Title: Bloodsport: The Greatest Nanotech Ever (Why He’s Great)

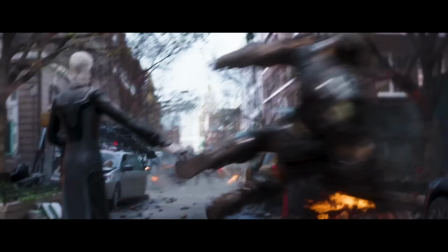Worst nanotech ever.
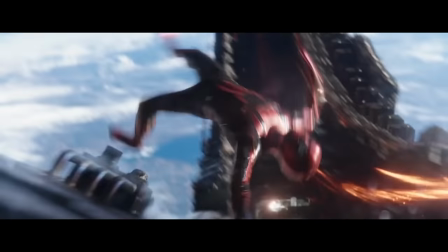So your boy Mauricio at Brown Table recently made a kick-ass video on why the overabundance of nanotech suits sucks.
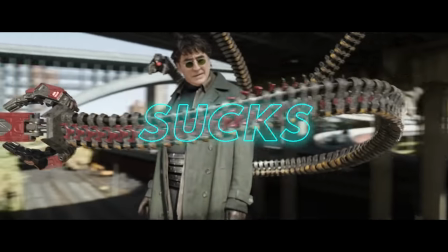And it got me thinking about the use of a nanotech suit in a superhero movie that came out recently, which I unashamedly love.
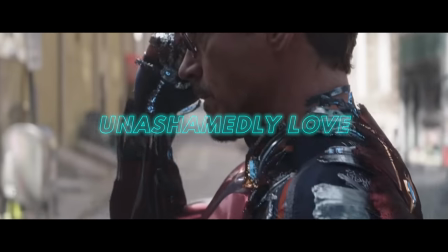Is it this one?
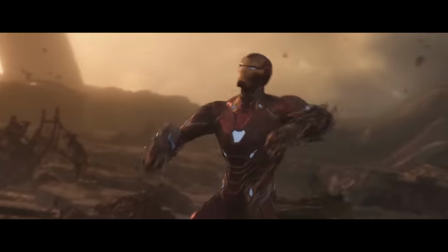No, although that is a good one. Is it this one?
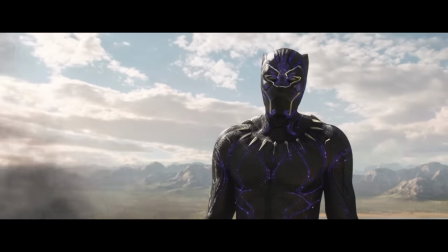No, although that suit is seriously sweet. Is it this one?
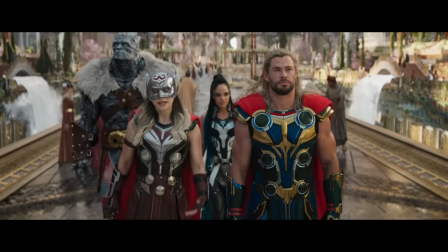God no certainly not.
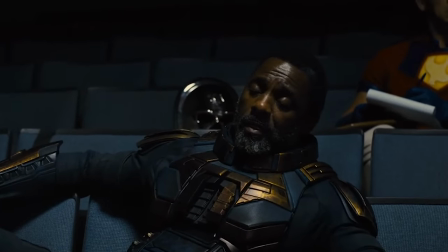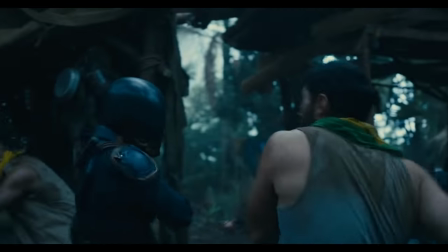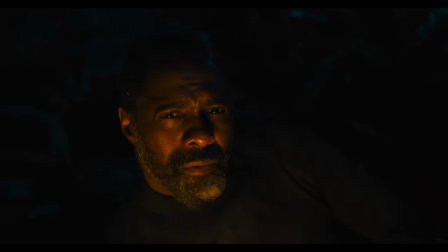That's right, this is going to be a video about Bloodsport.
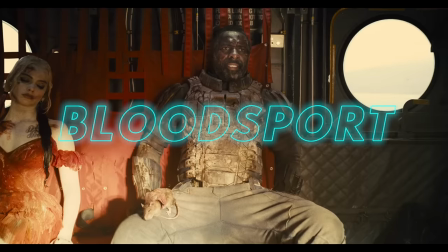No, not that Bloodsport, although that movie does deserve a video all its own. Mauricio touched on the Bloodsport suit in his Nanotech video. Nanotech shouldn't be the norm.
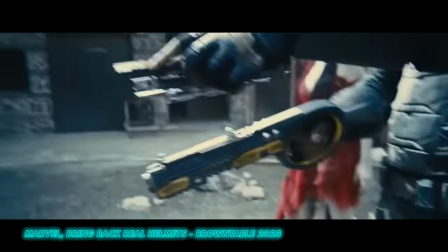We shouldn't be desensitized to it. Like in the Suicide Squad. You know why Bloodsport shooting at Starro with his transforming gun was cool?
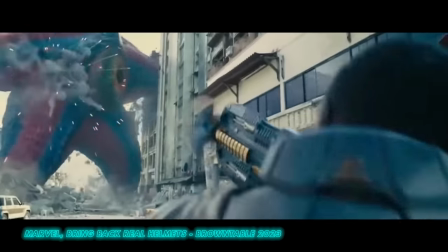Because literally no other character in that movie has that ability. I completely agree.
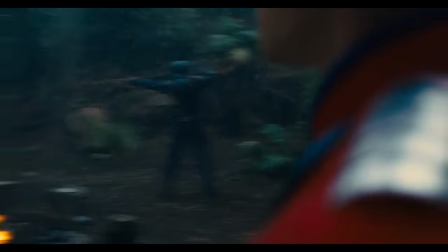Bloodsport's nanotech works because it's unique within the context of the movie. No one else has that kind of tech.
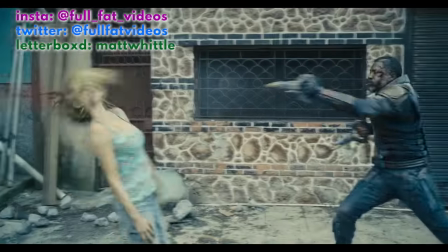But I also think it's far and away the best nanotech we've ever gotten in the entire superhero movie canon for a variety of reasons.
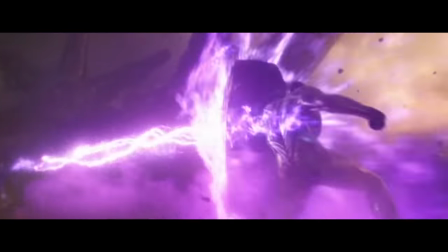Even if this was in a scene with Iron Man, Black Panther and CW Flash,
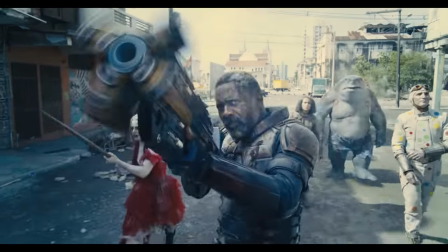this nanotech would stand head and shoulders above the rest.
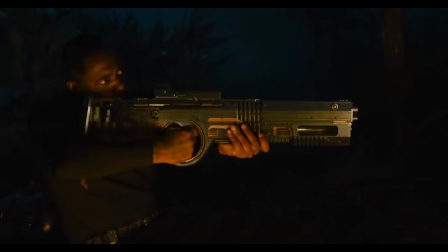What's the secret sauce that makes this nanotech that little bit better? Why during a time when nanotech has reached critical mass does this character still feel fresh?
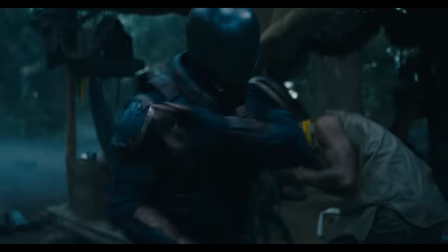What lessons can be learned in regards to the practical and computer generated effects, the construction of the action and the arc of the character in question?
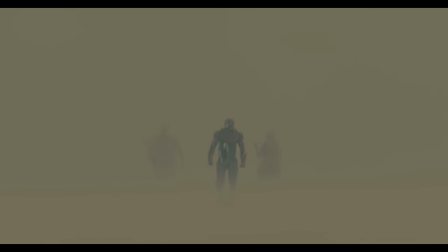Simply put, this is why Bloodsport is the superhero character with the best nanotech ever.
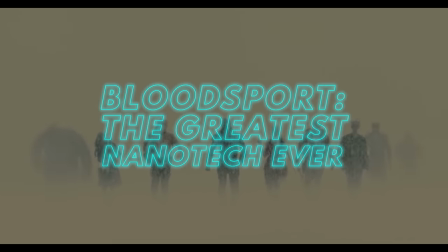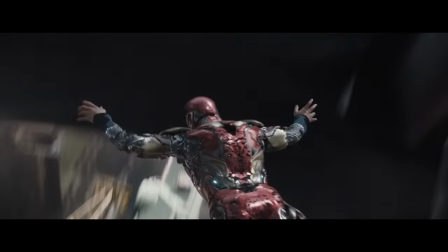What do you think is the best nanotech suit in superhero movies? I'd count Starlord in there too.
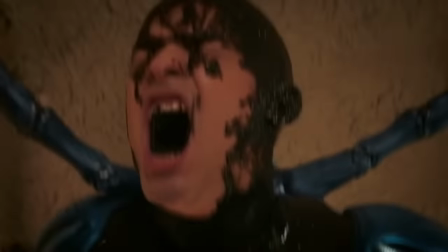Let me know in the comments below, and if you like these DC videos, why not subscribe for more?
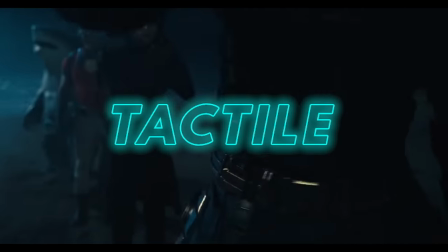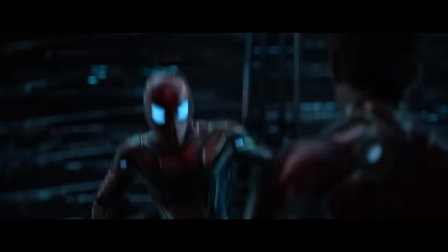Nanotech often has a mind of its own, appearing and disappearing as if being psychically controlled by the wearer.
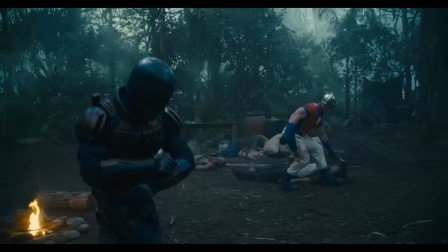Bloodsport constantly has to pluck the pieces from his suit in order to use them.
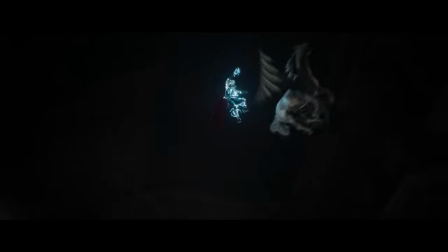Elba is always present whenever the nanotech is being used, rather than it being a post-production extra to the actor's performance.
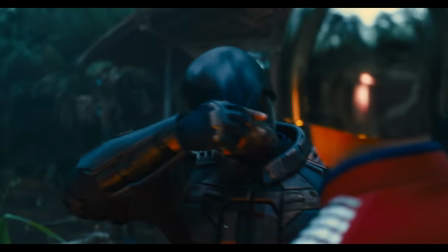His mask is nanotech, sure, but he still has to physically remove it. He has to physically touch his head, rather than it just forming around him all the time.
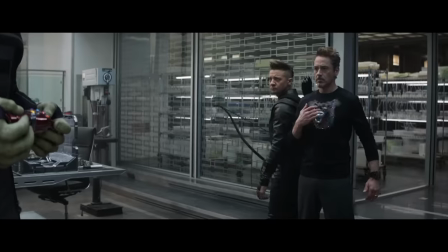He has to physically touch the pieces of the guns in order to put them together. Half the time, nanotech doesn't feel like it's really there in the world.
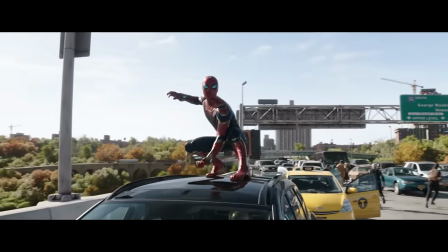It's abundantly obvious that it's a special effect laid over the top of an actor's performance.
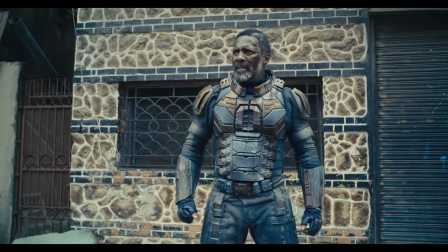Even though we know these technical feats are impossible, the weight that is given to Bloodsport's nanotech makes it feel far more authentic and believable.
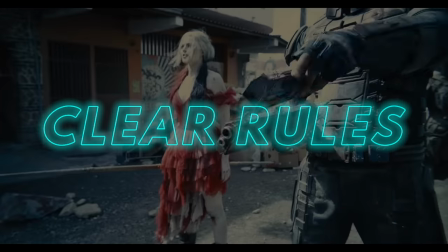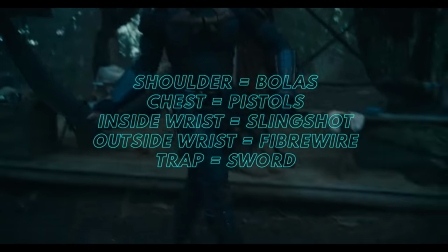There are clear rules. I love how they sit on pieces of his body, and those pieces are associated with specific guns and moments.
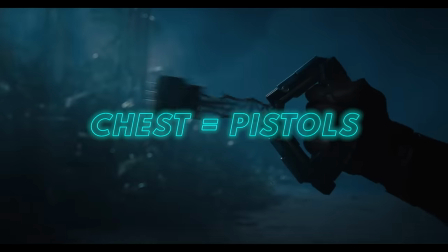Most notably, the chest pieces on each peck being pistols. It's a really memorable thing in the movie.
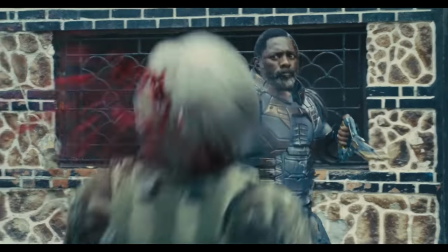I get hyped seeing Bloodsport reach for each peck because you know these awesome dual pistols are about to drop some bodies
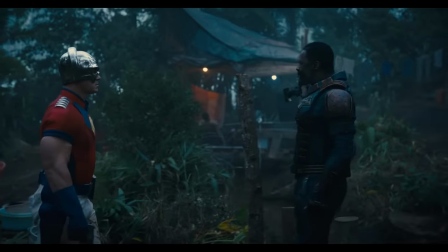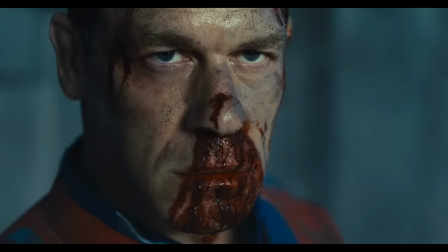The standoff with Peacemaker has one of the best nanotech reveals
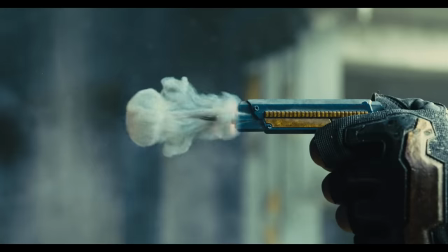This tiny little pistol pops out almost taxi driver style and it just makes Bloodsport so badass.
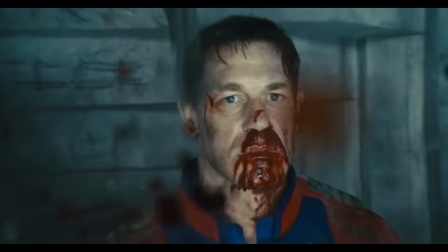He absolutely wrecks Peacemaker here
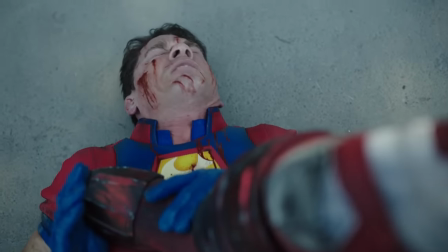My guy needs to claw it back with a rematch especially after all the development he got his own show I am a piece of shit.
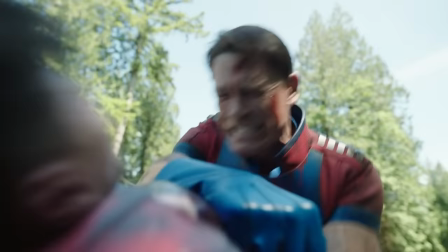I'm a piece of shit for listening to you for all those years.
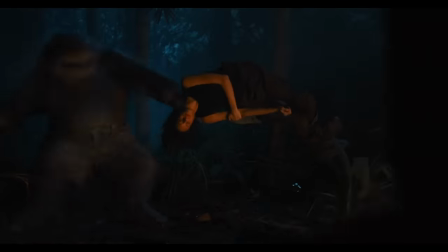The way that Bloodsport puts pieces together to create new nanotech weapons is kind of an evolution to the idea that Iron Man's nanotech can run out.
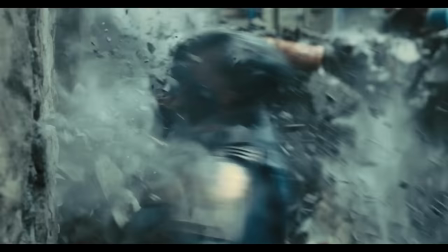I like it when there's a finite amount of nanotech as it adds more danger to the character.
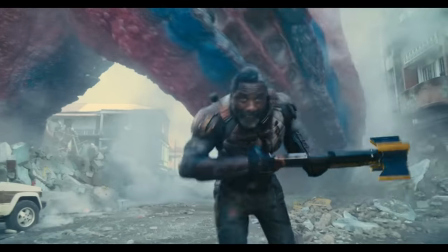He can't just infinitely pull things out of his ass. We know that Bloodsport can't keep magicking up weaponry and that is perhaps clearer than it ever was with a character like Iron Man or Black Panther.
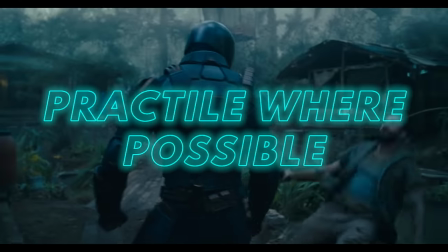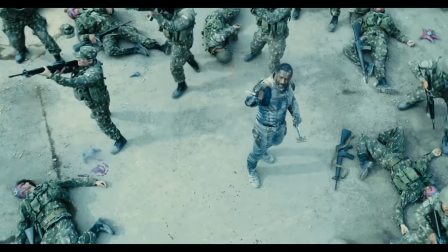Another key difference for most nanotech is that it doesn't stay CGI the whole time. Once the nanotech weapons are built, Idris Elba clearly uses a physical prop.
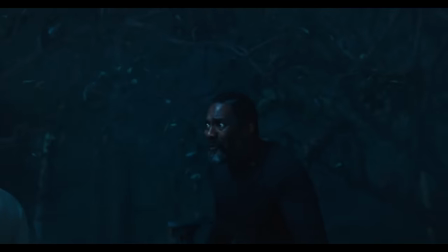There might be times it looks physical but is actually CGI, but the movie pulls off that James Cameron trick.
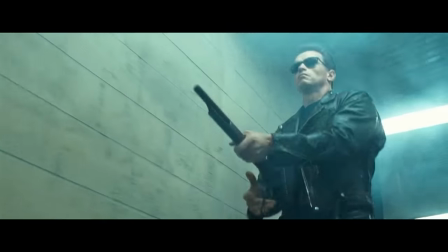When some of it is clearly practical, it leaves the CGI bits uncertain. Everything starts to bleed together, and rather than your mind noticing what's CGI and what isn't,
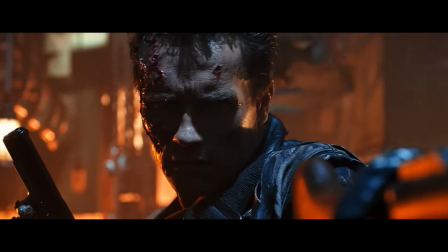it just feels real. we are allowed to instead focus on the story, the real reason why we're there.
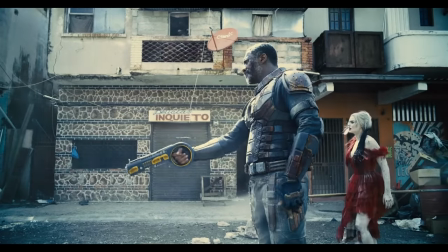Also vaguely Cameron related, you know our characters are badass when they spin their shotguns right round.
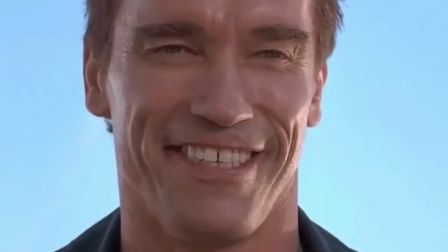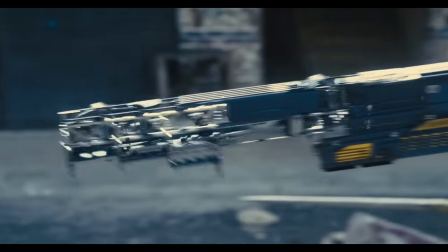In spite of the practical effects, the digital effects teams need a shout out too. I love the way his nanotech spreads, it's almost like the skeleton of the weapon appears first,
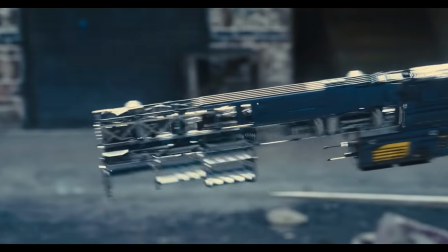and the rest of the gun layers up over it. it's really satisfying to watch in a way that most nanotech just isn't.
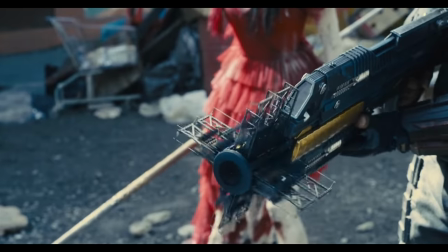Having this kind of skeletal design just shows that there's way more thinking involved than something like Jane's nanotech helmet,
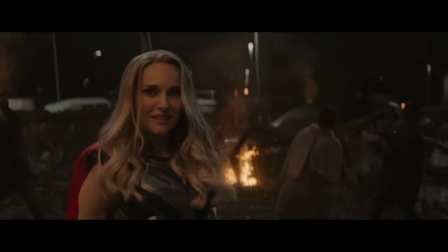which just appears painted over her as and when she needs it. Adding some fantastic sound design,
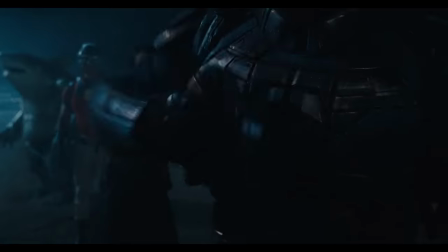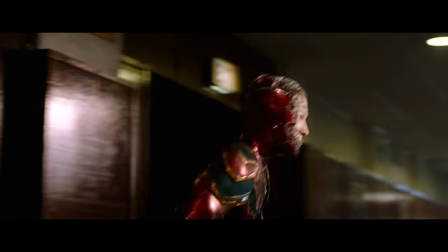much better than the homogenized, weedy nanotech sound we're used to, and it's just immensely satisfying watching Bloodsport produce every single weapon.
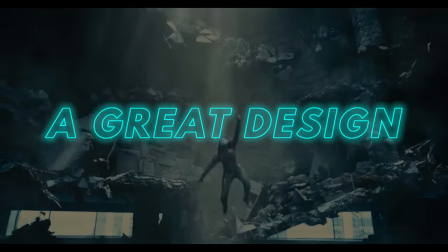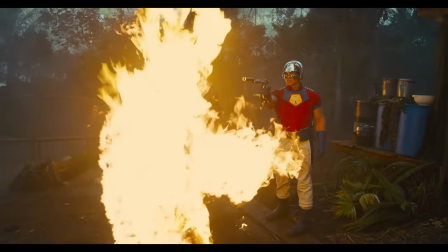A great designing concept. The fact the suit is really there goes such a long way, but it also helps that this Bloodsport design rocks so freaking hard.
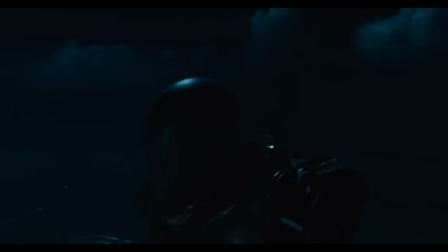I mean, just look at this thing!
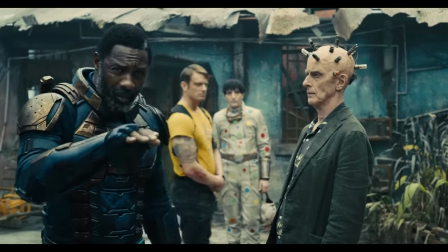The Xenomorph-esque helmet, the bronze armour pieces offsetting the blue jumpsuit, it looks comfortable and easy to move in, whilst also looking strong and durable.
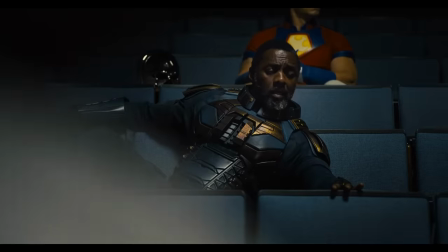Even though blue is one of the most overused superhero colour schemes, The bronze really lifts this whole look and the helmet design feels so unique to the genre
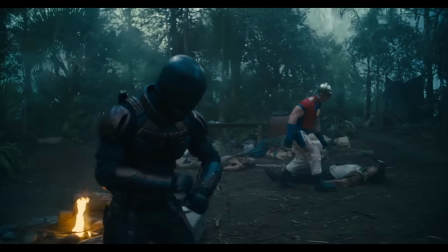That it's hard to think of any other live-action comic book look that resembles it No,
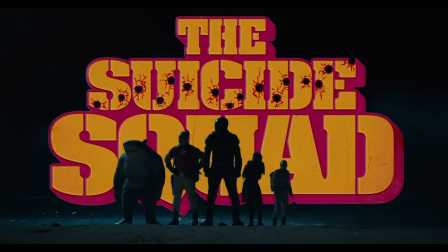let's show off unless what they're showing off is dope as fuck Whoever came up with that Xenomorph
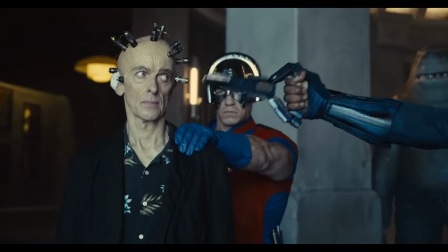mask needs a freaking raise I need to have Bloodsport in Suicide Squad kill the Justice League.
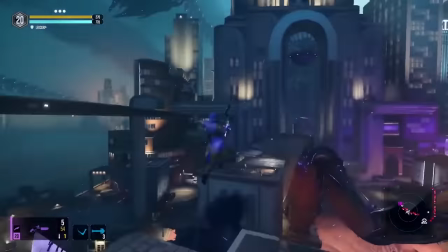I want to jump around in that mask I want to create a whole host of different weapons They've confirmed that more characters will
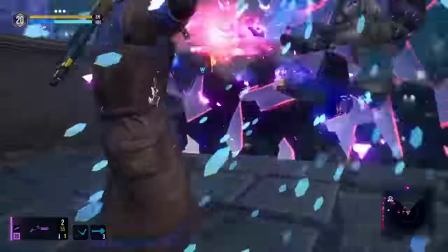be added to the game upon release So Bloodsport and Peacemaker have got to be at the top of that list for me Hell,
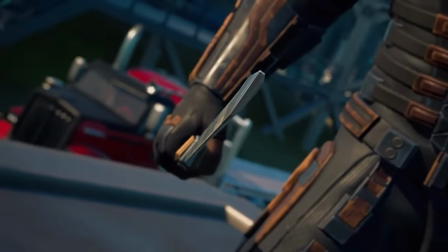a Bloodsport game in and of itself would be amazing. Imagine if you got control of the suit and you could tailor your own nanotech loadouts from hundreds of different short-range and long-range weaponry.
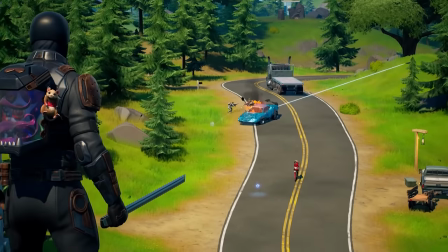I really miss the times when games didn't take 5 years plus to turn around, so that we got more and more takes on different universes.
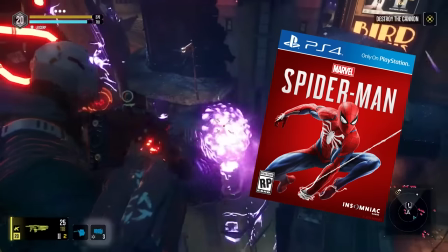It's cool to get a game as polished as Spider-Man PS4, but it sucks when something like Avengers takes years to get to us,
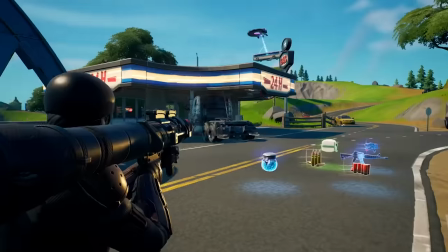and ends up sucking because you know you're going to wait 5 more years minimum before anything similar is even announced.
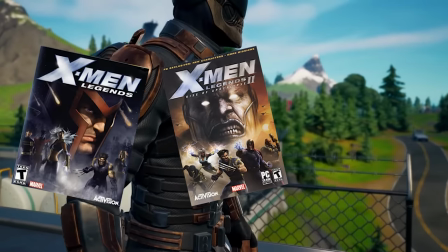X-Men Legends 1, 2, and Marvel Ultimate Alliance coming out within two years seems crazy in the modern gaming world.
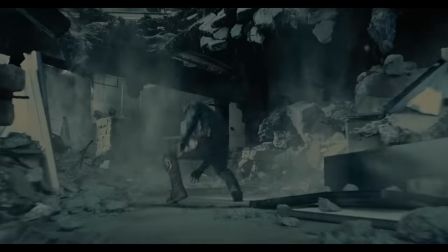Vulnerability. Bloodsport is no slouch.
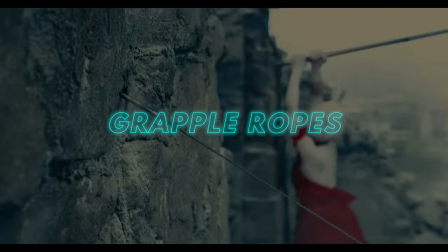He's packing flamethrowers, bowlers, pistols, grapple ropes and more.
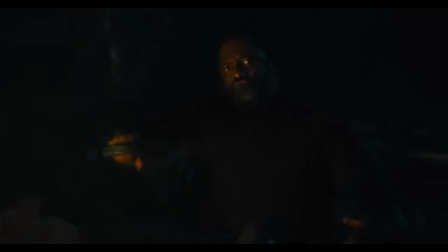On paper, it sounds like all the makings of an overpowered character. In execution, he's anything but.